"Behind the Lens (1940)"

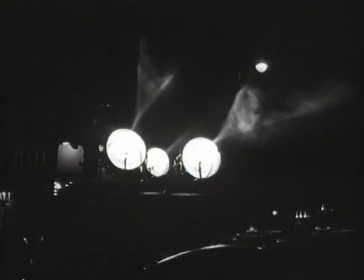[0:25]
Hollywood, brilliant tinsel city of lights and fantasy. Hollywood, glorified, glittering, fascinating, fabulous, mythical kingdom.
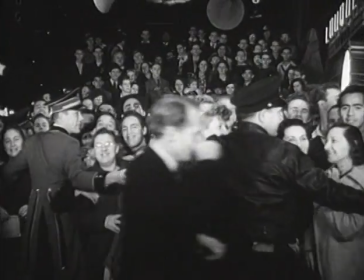[0:34]
Hollywood, the glamour capital of the world.
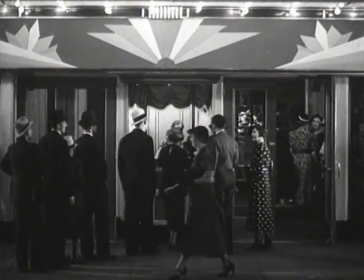[0:38]
Hollywood reaches far, carrying its cargo of dreams to almost every city and village in America.
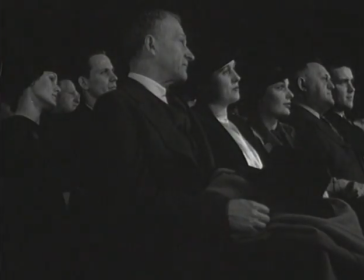[0:45]
To these people, to you and to me, the motion pictures bring magic.
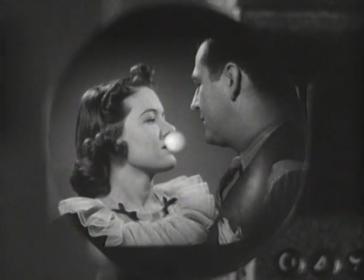[0:50]
yet the motion pictures today are learning to put more than romance upon the screen a
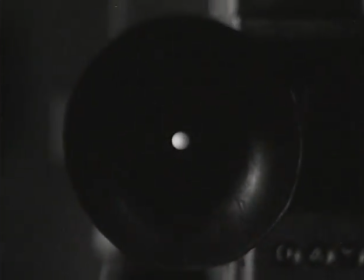[0:58]
new era in motion pictures has been born the movies have been given a college education now the camera is seeing
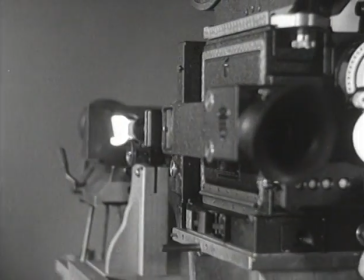[1:06]
things for science with beauty drama and action played from a scenario written as only nature could write
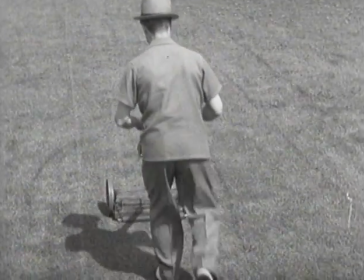[1:13]
it how do growing things grow perhaps the same question has
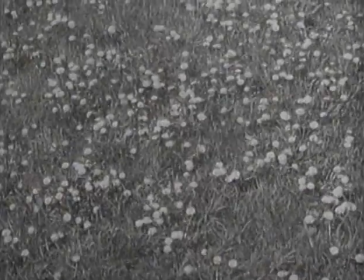[1:18]
bothered you when your nice clean lawn has overnight become a playground for dandelions.
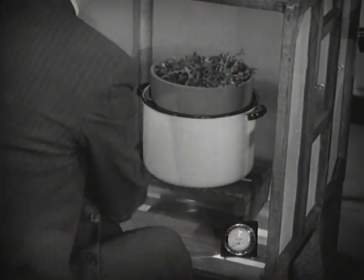[1:26]
A special type of motion picture called time-lapse photography shows you, perhaps a little late, what happened to your front yard.
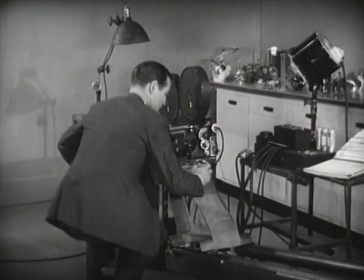[1:35]
To photograph the growth of a dandelion,
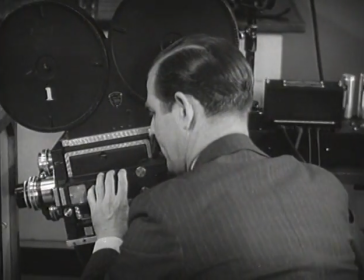[1:38]
this time-lapse camera, unlike ordinary movie cameras, takes separate pictures at long intervals.
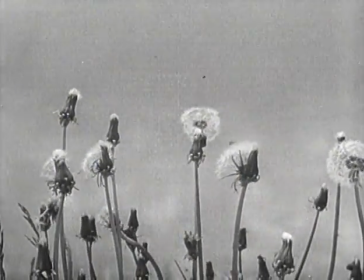[1:46]
Speeded up on the screen, the gradual changes take place in a few seconds as we watch the life of the golden but pesky dandelion.
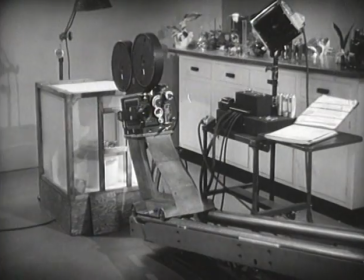[1:55]
The long time lapse between pictures emphasizes the gradual changes,
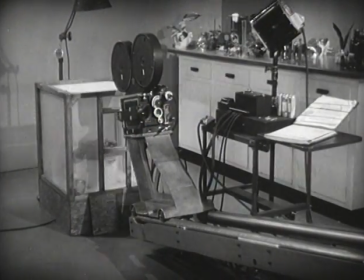[2:00]
so that we may more easily see the difference between stages in the growth. Here, in time-lapse photography, are two roses.
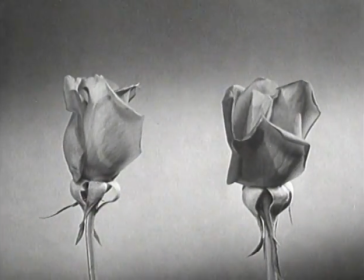[2:09]
The smaller plant is growing in normal soil. The larger has been given special nourishment.
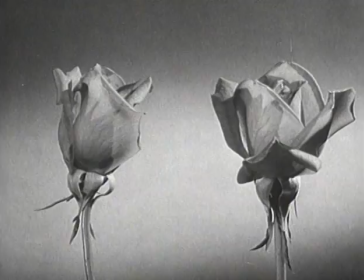[2:15]
This comparison, made possible by technical photography, has been invaluable to the science of growing things.
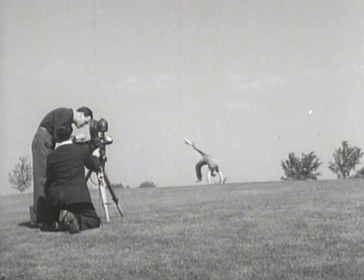[2:23]
Just as it can photograph things too slow to watch,
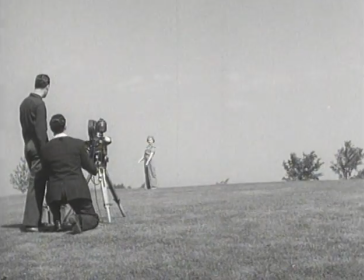[2:26]
the scientific motion picture camera can also help us see things that happen too fast for our eyes to follow.
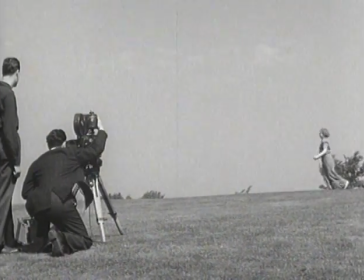[2:33]
Like our eyes, the ordinary camera misses a lot when the action is fast.
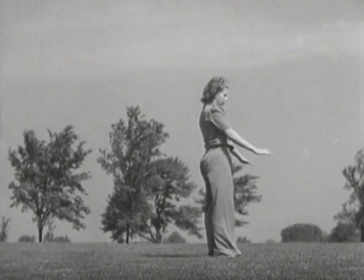[2:41]
however a type of photography called slow motion gives our eyes time
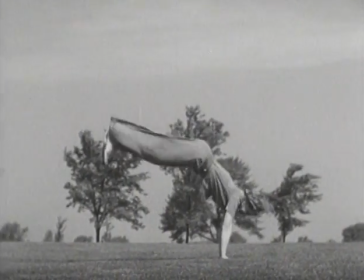[2:47]
to see all the details of action that ordinarily pass unnoticed a
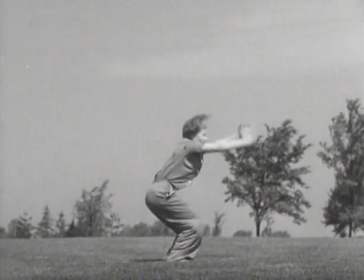[2:52]
slow motion camera is simply a camera that has been geared up to take a lot of pictures in
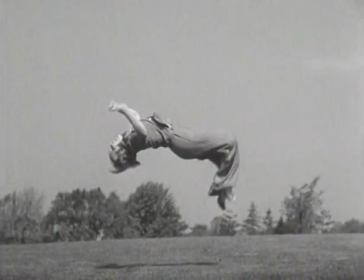[2:58]
a hurry the slowdown effect is produced when these pictures are projected
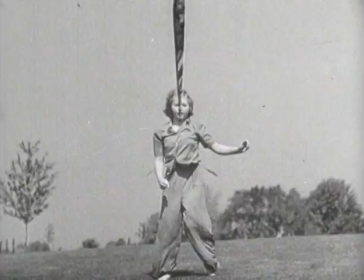[3:03]
on the screen at normal speed here is a super slow motion study of the flight of an
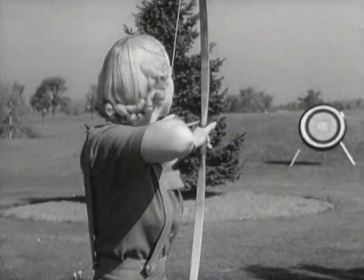[3:09]
arrow see how the lazy push of the bowstring sends the arrow floating sedately to the target
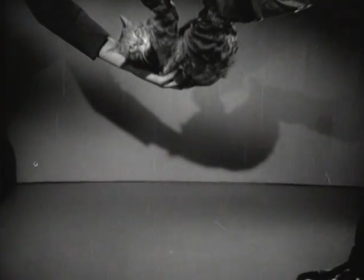[3:16]
this picture taken with an ultra high-speed camera shows how kitty uses
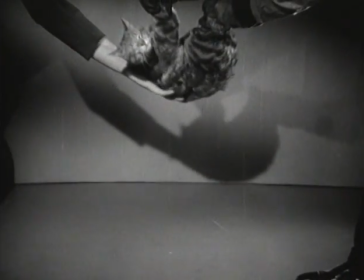[3:21]
her tail as a lever to help her turn over in midair and that's why cats always
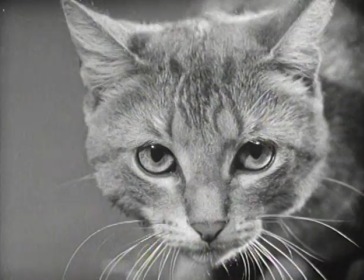[3:26]
land on their feet and come up smiling or do they watch
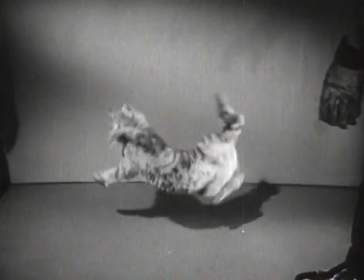[3:31]
it again this ability of the scientific slow-motion camera to reveal details
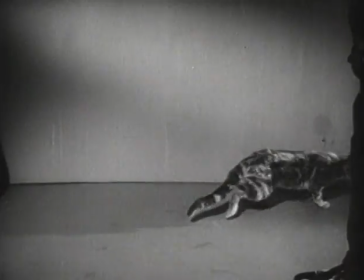[3:36]
of lightning quick motion is of tremendous importance in modern industrial research.
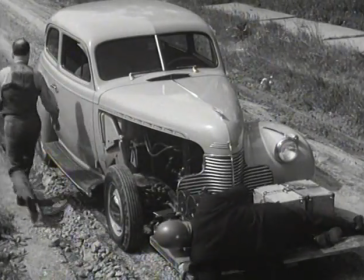[3:43]
Scientists and engineers in industry have been quick to make use of this marvelous new tool.
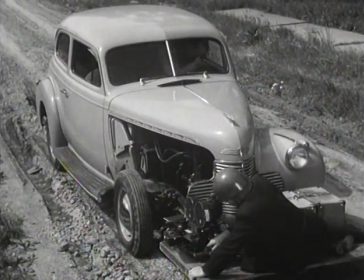[3:49]
For example,
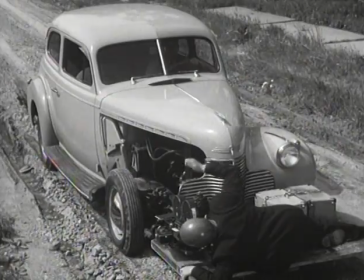[3:50]
studying the effects of bumps, jolts, and rough roads on the riding qualities of the automobile forms a branch of engineering all by itself.
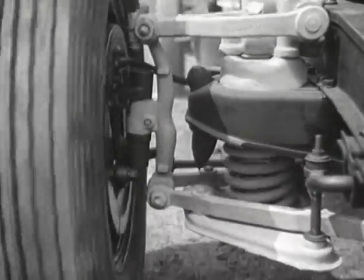[4:00]
In this test run on a rough road, the wheels,
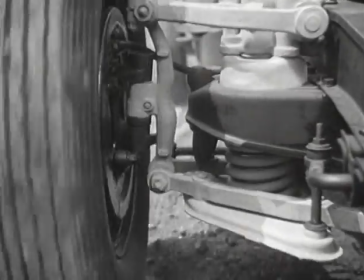[4:03]
tires, and springs move up and down too rapidly for the ordinary movie camera to see what is happening.
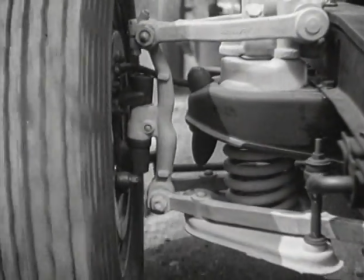[4:10]
So the high-speed camera makes a real contribution by showing exactly what takes place as the wheels strike each bump.
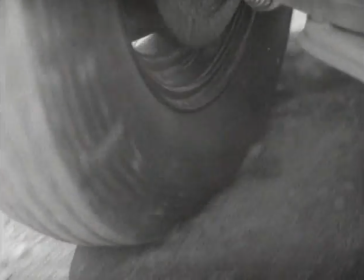[4:18]
First we see how the tire yields to soften the blow.
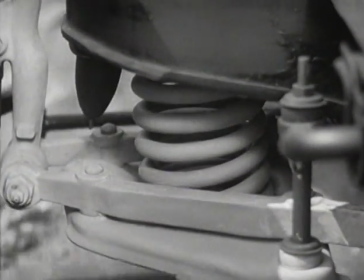[4:23]
However, the main force of the jolt is absorbed by the individual spring suspension of the knee action units.